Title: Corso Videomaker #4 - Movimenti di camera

Di queste cose potrei parlarne all'infinito ma adesso andiamo avanti e arriviamo alla carrellata trasversale la carrellata trasversale è un movimento di macchina combinato tra movimento laterale verticale push in e push out è un mix diciamo concludiamo invece con la
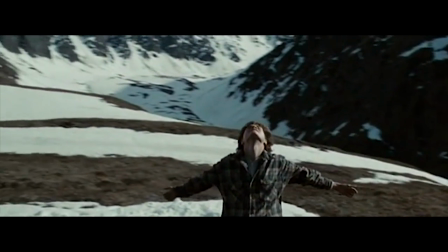(6:43)
carrellata circolare che è un movimento di macchina abbastanza innaturale ma spesso e
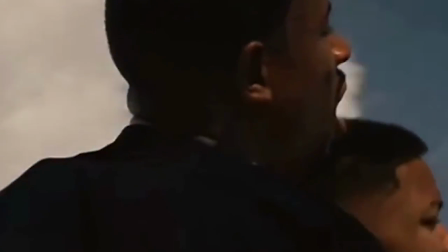(6:48)
volentieri molto utilizzato soprattutto dal regista michael bay è un movimento di macchina
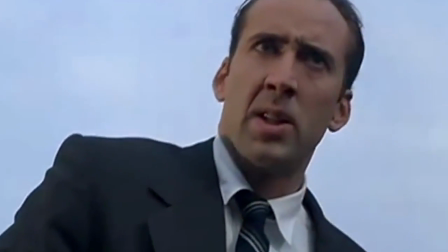(6:54)
che dona una grande tridimensionalità a patto che sia realizzato con un teleobiettivo
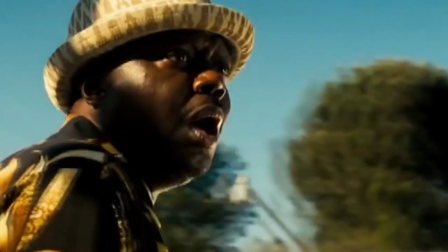(6:59)
e che abbia uno sfondo molto dettagliato che enfatizzi per cui il movimento circolare lo
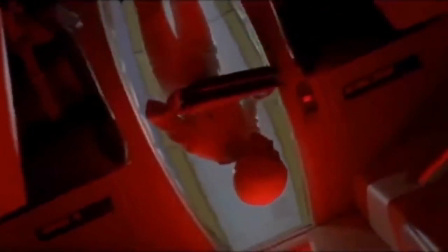(7:04)
spin è semplicemente la rotazione della camera da presa sull'asse dello sguardo lo
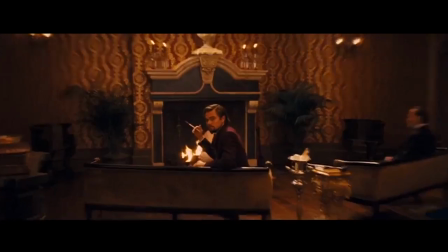(7:09)
zoom è la cosiddetta carrellata ottica un movimento bidimensionale che può ad esempio
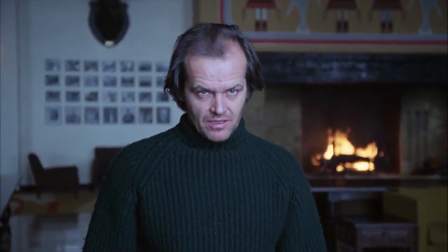(7:14)
essere utilizzato per concentrare l'attenzione ma quindi per esempio un push in quindi un avvicinamento di camera e uno zoom sono la stessa cosa beh no perché col push in avviciniamo proprio la macchina da presa mentre con lo zoom invece la camera rimane dov'è il push in è molto più dinamico rispetto a uno zoom
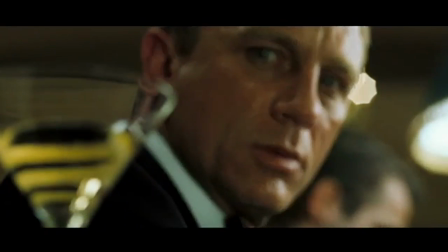(7:35)
e infine il fuoco cambiare la messa a fuoco sposta l'attenzione dello spettatore all'interno dell'inquadratura e se una volta era consuetudine in un'inquadratura avere tutto bene o male a fuoco col passare del tempo abbiamo assistito a un uso sempre più creativo della messa a fuoco perché con essa possiamo anche
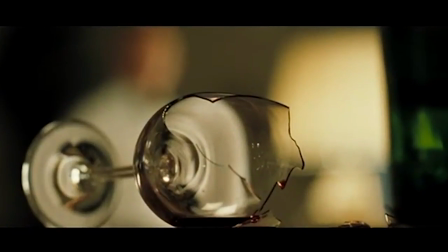(7:53)
svelare o nascondere dei dettagli è un altro dei tanti strumenti narrativi a nostra disposizione e per quanto riguarda zoom e push in avete mai sentito parlare
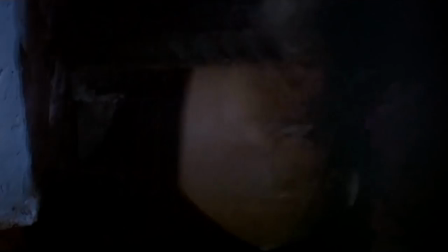(8:02)
dell'effetto vertigo è un effetto sperimentato per primo da alfred hitchcock
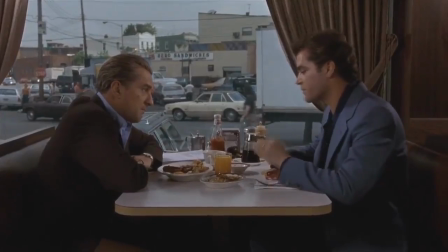(8:07)
nel suo film vertigo la donna che visse due volte e quel movimento di macchina col quale ci avviciniamo con la camera e ci allontaniamo invece con lo zoom le dimensioni dell'immagine rimangono uguali ma cambiano prospettiva e sfondo. Possiamo poi optare tra l'utilizzo della camera fissa o della camera a mano.
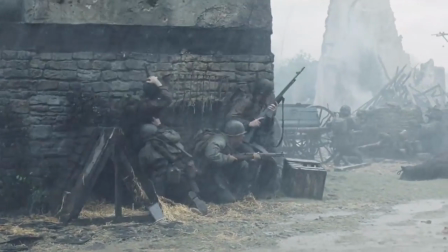(8:27)
Camera a mano che ad esempio è utilizzata per il 90% nel film Salvate il soldato Ryan,
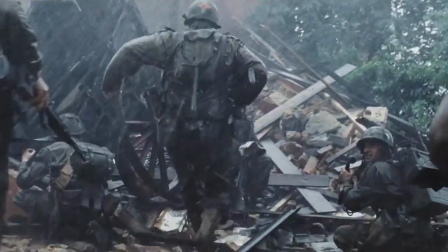(8:32)
un film di guerra nel quale per cui l'uso della macchina a mano ci restituisce una forte immediatezza, ci cala nella scena. Parlando poi di strumenti per realizzare movimenti di macchina possiamo avere le gru e le gru hanno sempre questo movimento arcuato no vedete per cui per riprese molto precise da vicino possono esserci dei problemi
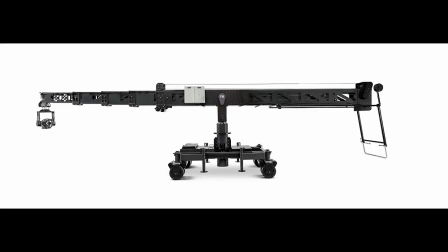(8:56)
con la messa a fuoco per questo ci viene in aiuto il tecnocrane che è una gru che ha la possibilità di allungare la propria estremità compensando così il movimento arcuato senza avere problemi nella messa a fuoco Le gru hanno sempre un movimento arcuato,
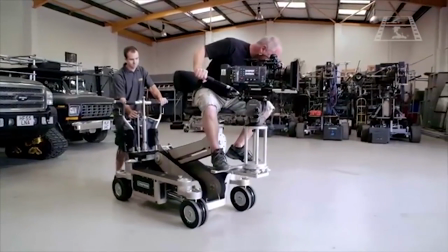(9:11)
i doll invece hanno un braccio attivato da un sistema idraulico.
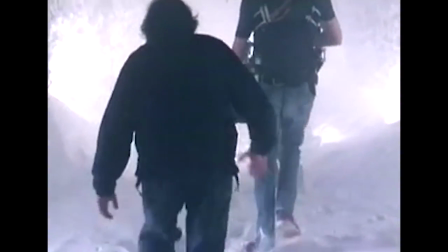(9:16)
Possiamo sfruttare anche la Steadicam, strumento inventato da Garrett Brown e utilizzato per la prima volta da Stanley Kubrick in The Shining. Ci sono poi tutta una serie di strumenti come ad esempio l'iHat che è un
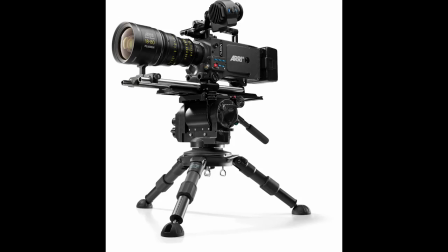(9:30)
treppiede per le riprese dal basso oppure il Prisma Low Mode che è uno
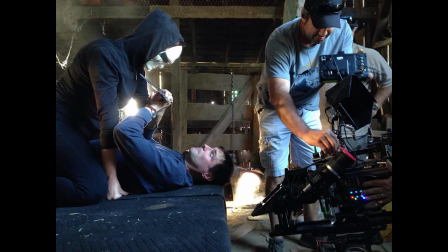(9:35)
strumento per realizzare le riprese proprio raso terra. bene ragazzi siamo giunti anche alla fine di questo quarto capitolo dedicato ai movimenti di macchina come avete visto e come potete intuire ce ne sarebbe da parlare perché non ho citato nemmeno il piano sequenza ma su quello magari farò un video a parte una vera e propria arte il piano sequenza e che dire io come sempre spero di essere stato abbastanza chiaro se avete dubbi o domande lasciatemi un commento qua sotto ragazzi io come al solito vi ringrazio della visione e vi do appuntamento ai prossimi capitoli di questo mini corso per videomaker ciao a tutti